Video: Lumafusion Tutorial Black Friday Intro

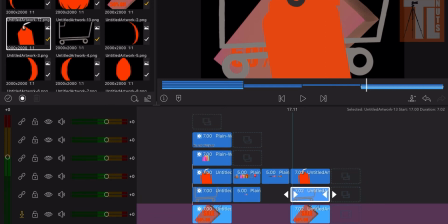246s
Okay, right now I have, let's copy this, shopping cart, no, I don't want to do that, Halloween, okay, so, add text, overlay,
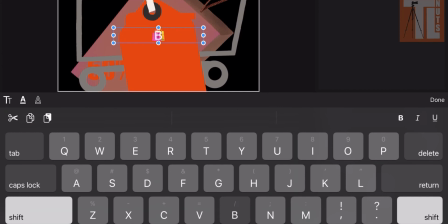258s
what's happened that, okay, Black Friday, so you want to add everything in before you do your animation,
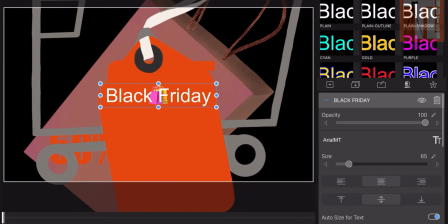264s
okay, that's the point, okay. To black.
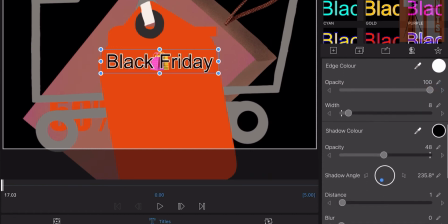270s
Okay, it's just Black Friday, right? Yeah. This color is white, that's perfect.
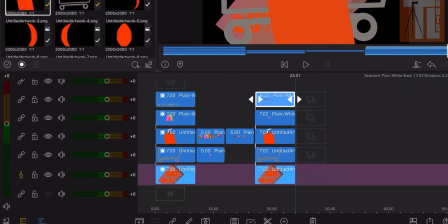277s
Spin it down. Okay. Now, first thing I want to do is turn off the top layers. Okay, so I go to the eye here, turn it off. And I want to work on one single layer at a time.
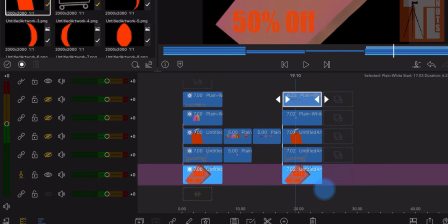293s
Okay, so it's the bottom layer here. That's the layer I want to play with.
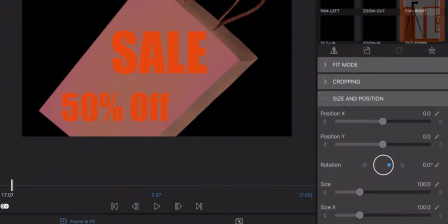298s
Okay, So double tap on that. And right now, it's like that.
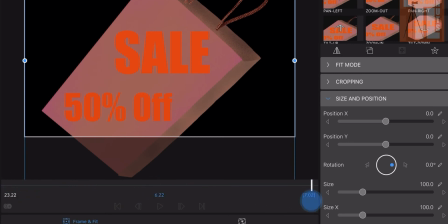305s
Okay. 7 seconds long. Okay. First thing I want to do is touch on the, I move the blade head to the end first. So I want to begin with the end in mind. Okay, so for sale, 50% off.
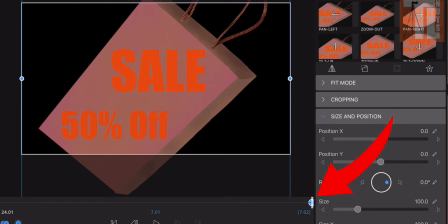323s
Okay, I want to make a keyframe at the end. Then I want to change it to where how I like to position it.
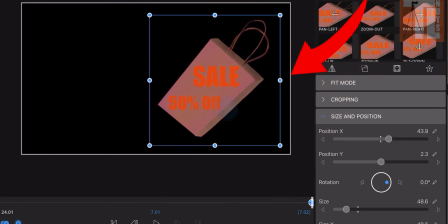331s
Somewhere there, maybe smaller, larger.
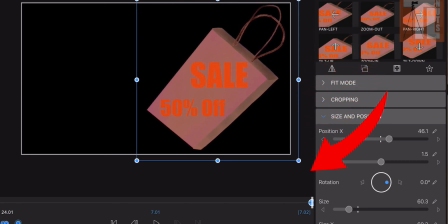338s
Everything in your frame, okay. Then I want to move back to around 6 seconds.
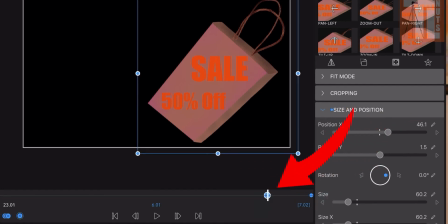347s
Okay, then I'll make a keyframe. Just tap on the sides, then we will make a keyframe. Then you want to move back a little bit to the same size. Okay, the reason why I want to have this at 6 seconds is because if you go animate all the way to the end,
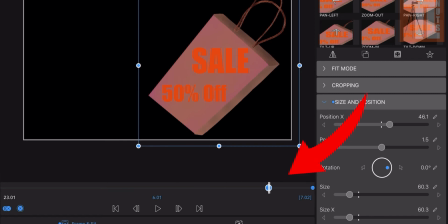365s
it's too rushed. People could not get it. So I want to do a freeze frame around 1 second after the transition. Okay, so that's what I want to leave 1 second at the end. So people will say, hey, this is what we're doing.
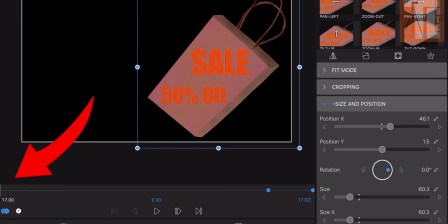381s
So it doesn't confuse people. Okay, and then I move the blade head all the way to the beginning. Then I expand.
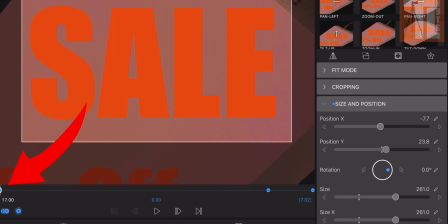391s
Okay, I move this sail, big sail, and that's it, and that is your animation. Okay, so if you want to play it right now, it will slowly
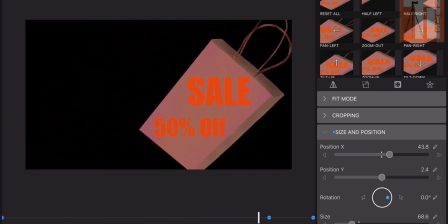407s
zoom from big to small to that location we want.
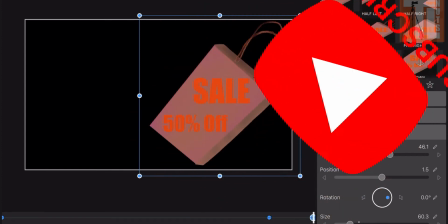411s
Okay, happy with that, then you move on to your next one, next element.
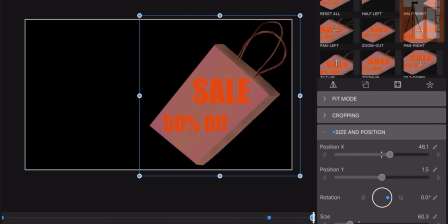416s
Okay, I'll show you that as well.
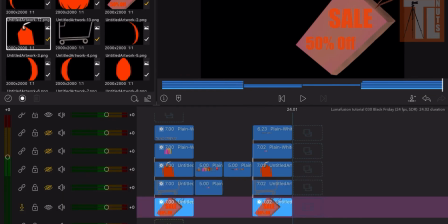420s
Now this one I have to turn selected first, the second on top of her here. Right there, right? Then you've got to move to your eye, turn off the eye, I mean.
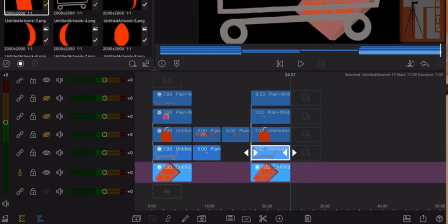435s
So it will show, okay? The trolley, shopping trolley.
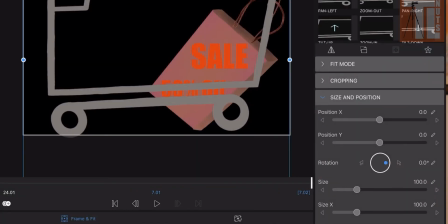440s
Same thing, begin with the end in mind, so right now the plate head, okay?
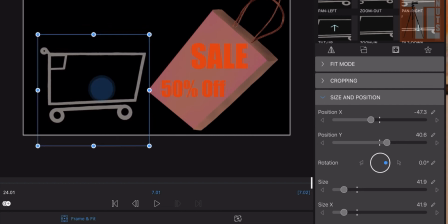445s
I want the shopping cart to be somewhere there at the end, okay? Click on the keyframe right here, okay? Click on the keyframe, boom. Right there, right, boom.
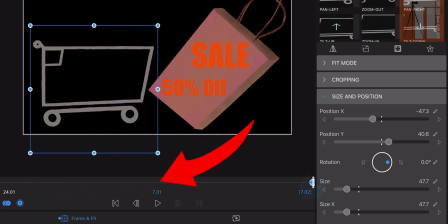459s
Then move back to around 6 seconds. Right there. Make another keyframe. Okay.
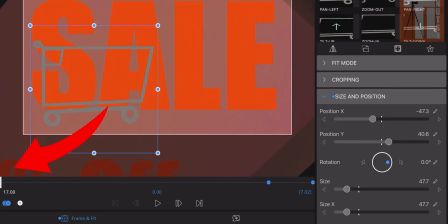470s
Then move to the end, beginning. Okay. From this one, I want to start right here. 1 second in, I want to go in. Somewhere there.
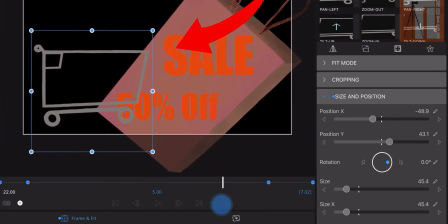486s
Then
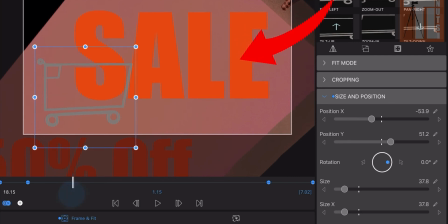491s
there, I want to move somewhere here.